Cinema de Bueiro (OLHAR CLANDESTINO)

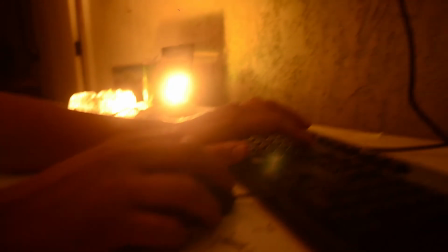502s
Tem um plano que eu não coloquei na decupagem, dá pra fazer. Agora, na montagem, na verdade, não tem nada, é o que tá ali.
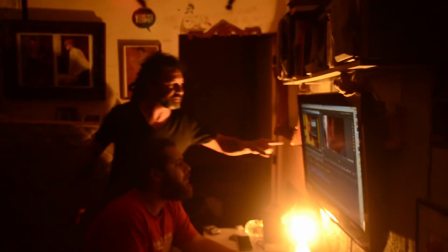510s
De acordo com como você faz a montagem do filme, você dita o ritmo do filme. Por exemplo, no Amor Bandido, tanto quanto no Crise, as narrativas são quebradas, começam em momentos diferentes.
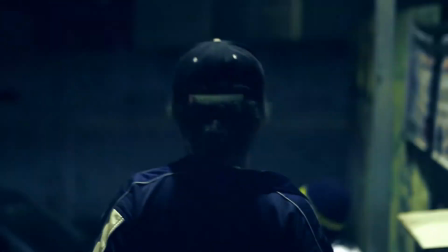521s
O Amor Bandido começa com aquele cara andando no meio da rua, que você começa a se perguntar, mas quem é esse maluco?
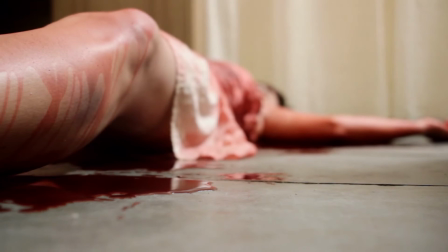525s
No Crise é a mesma coisa. Já começa com a cena da Cecília morta, e você já, pô, quem é essa menina?
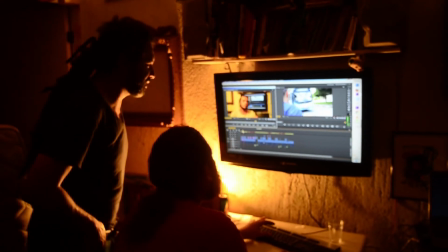531s
O que aconteceu com ela? Nós fizemos a edição em conjunto. Eu, o Daniel, o Renato.
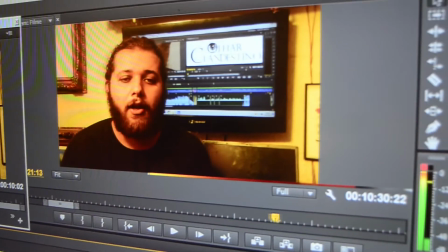539s
Dava, tipo, madrugadas e madrugadas virando, e tentando deixar o filme com a cara que saiu a série, né? É o olhar, ele tá no personagem, ele tá em quem tá dirigindo o filme, ele tá nas pessoas que estão vendo o filme, porque a gente faz para uma população mais geral, mais comum. A gente conseguiu fazer gravações de 2-3 dias numa sequência, o pessoal mesmo mergulhado no processo de construir os filmes. Isso é muito rico, né? Essa possibilidade de troca, né? Essa possibilidade de trocar conhecimentos, né? Então a gente vai, além de ter as trocas com o próprio coletivo, com essas pessoas que vêm de fora, que conhecem nossos projetos, a gente também tem uma troca lá fora com outros coletivos independentes de Guarulhos também. É aquela coisa do independente, não tem ninguém, não tem uma produtora grande por trás, não tem nada. É o próprio coletivo, todo mundo ali, as 30 pessoas que participaram, estavam ali porque gostavam mesmo.
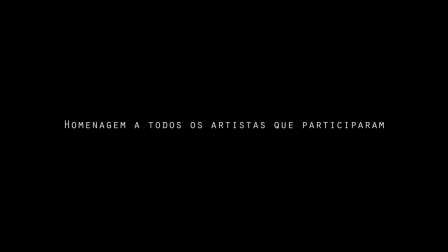597s Sem você, sua lâmina sem o fio, passarinho.
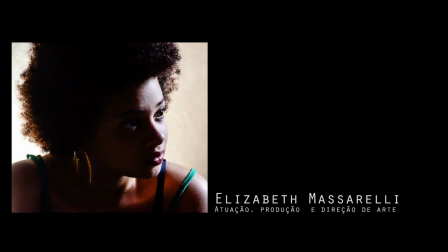602s Cantar bem miudinho, um violeiro.
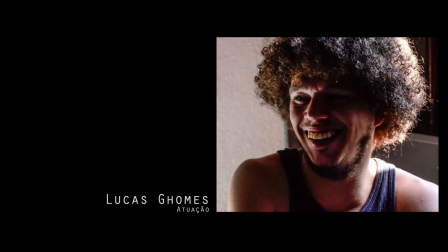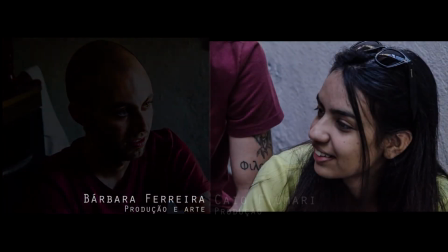609s sem luar.
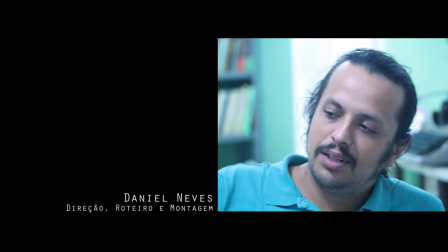615s O viajante solitário em seu caminho
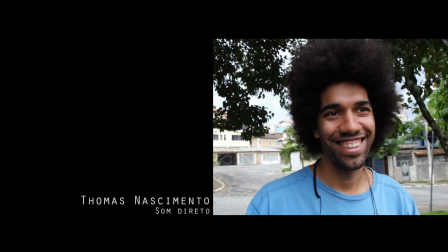620s arrenderá sem o linho, um livro sem histórias pra contar.
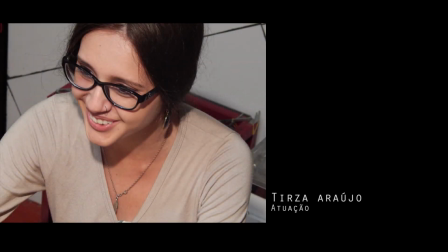630s Sem você não há luz do infinito,
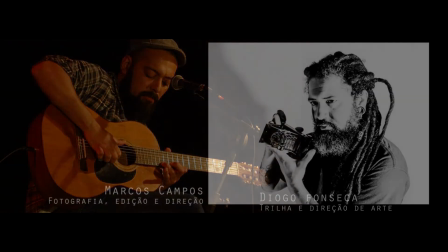635s pois a cor do mais bonito mora em seu
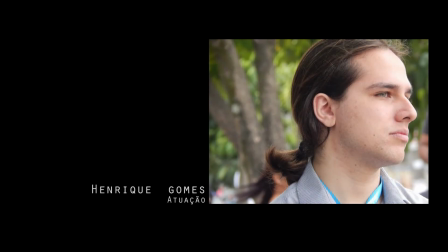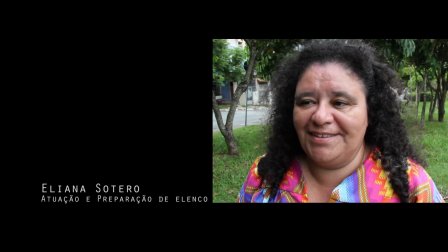645s olhar. Imenso oceano sou de tanta saudade,
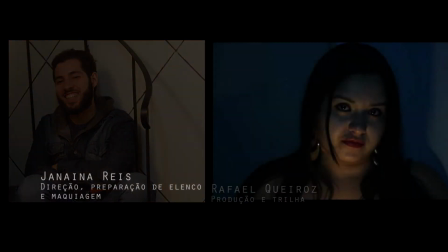650s sem você não há verdade, não há mundo, não há lugar.
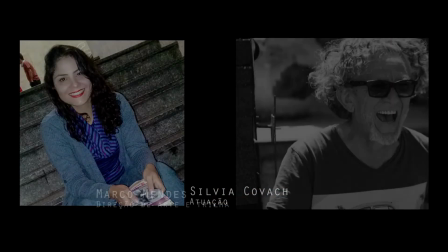660s Como eu a amo,
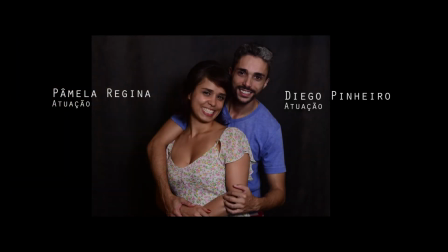665s abra seu coração, estenda sua mão e então me chama,
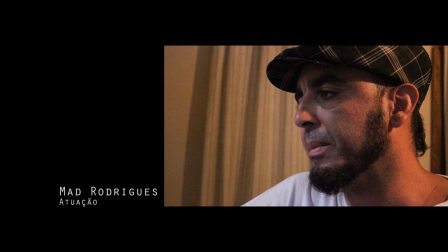676s e para sempre te
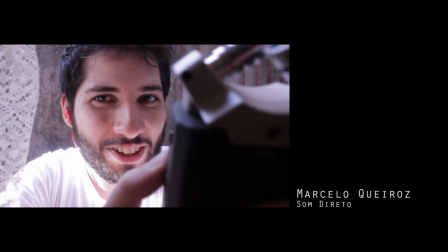683s amarei, na alegria, na dor, na paz do Criador.
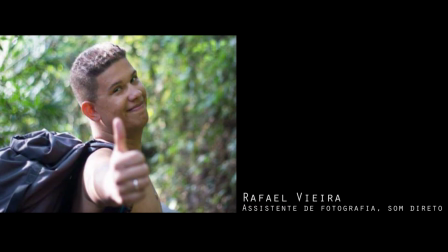688s Serei somente eterno amor.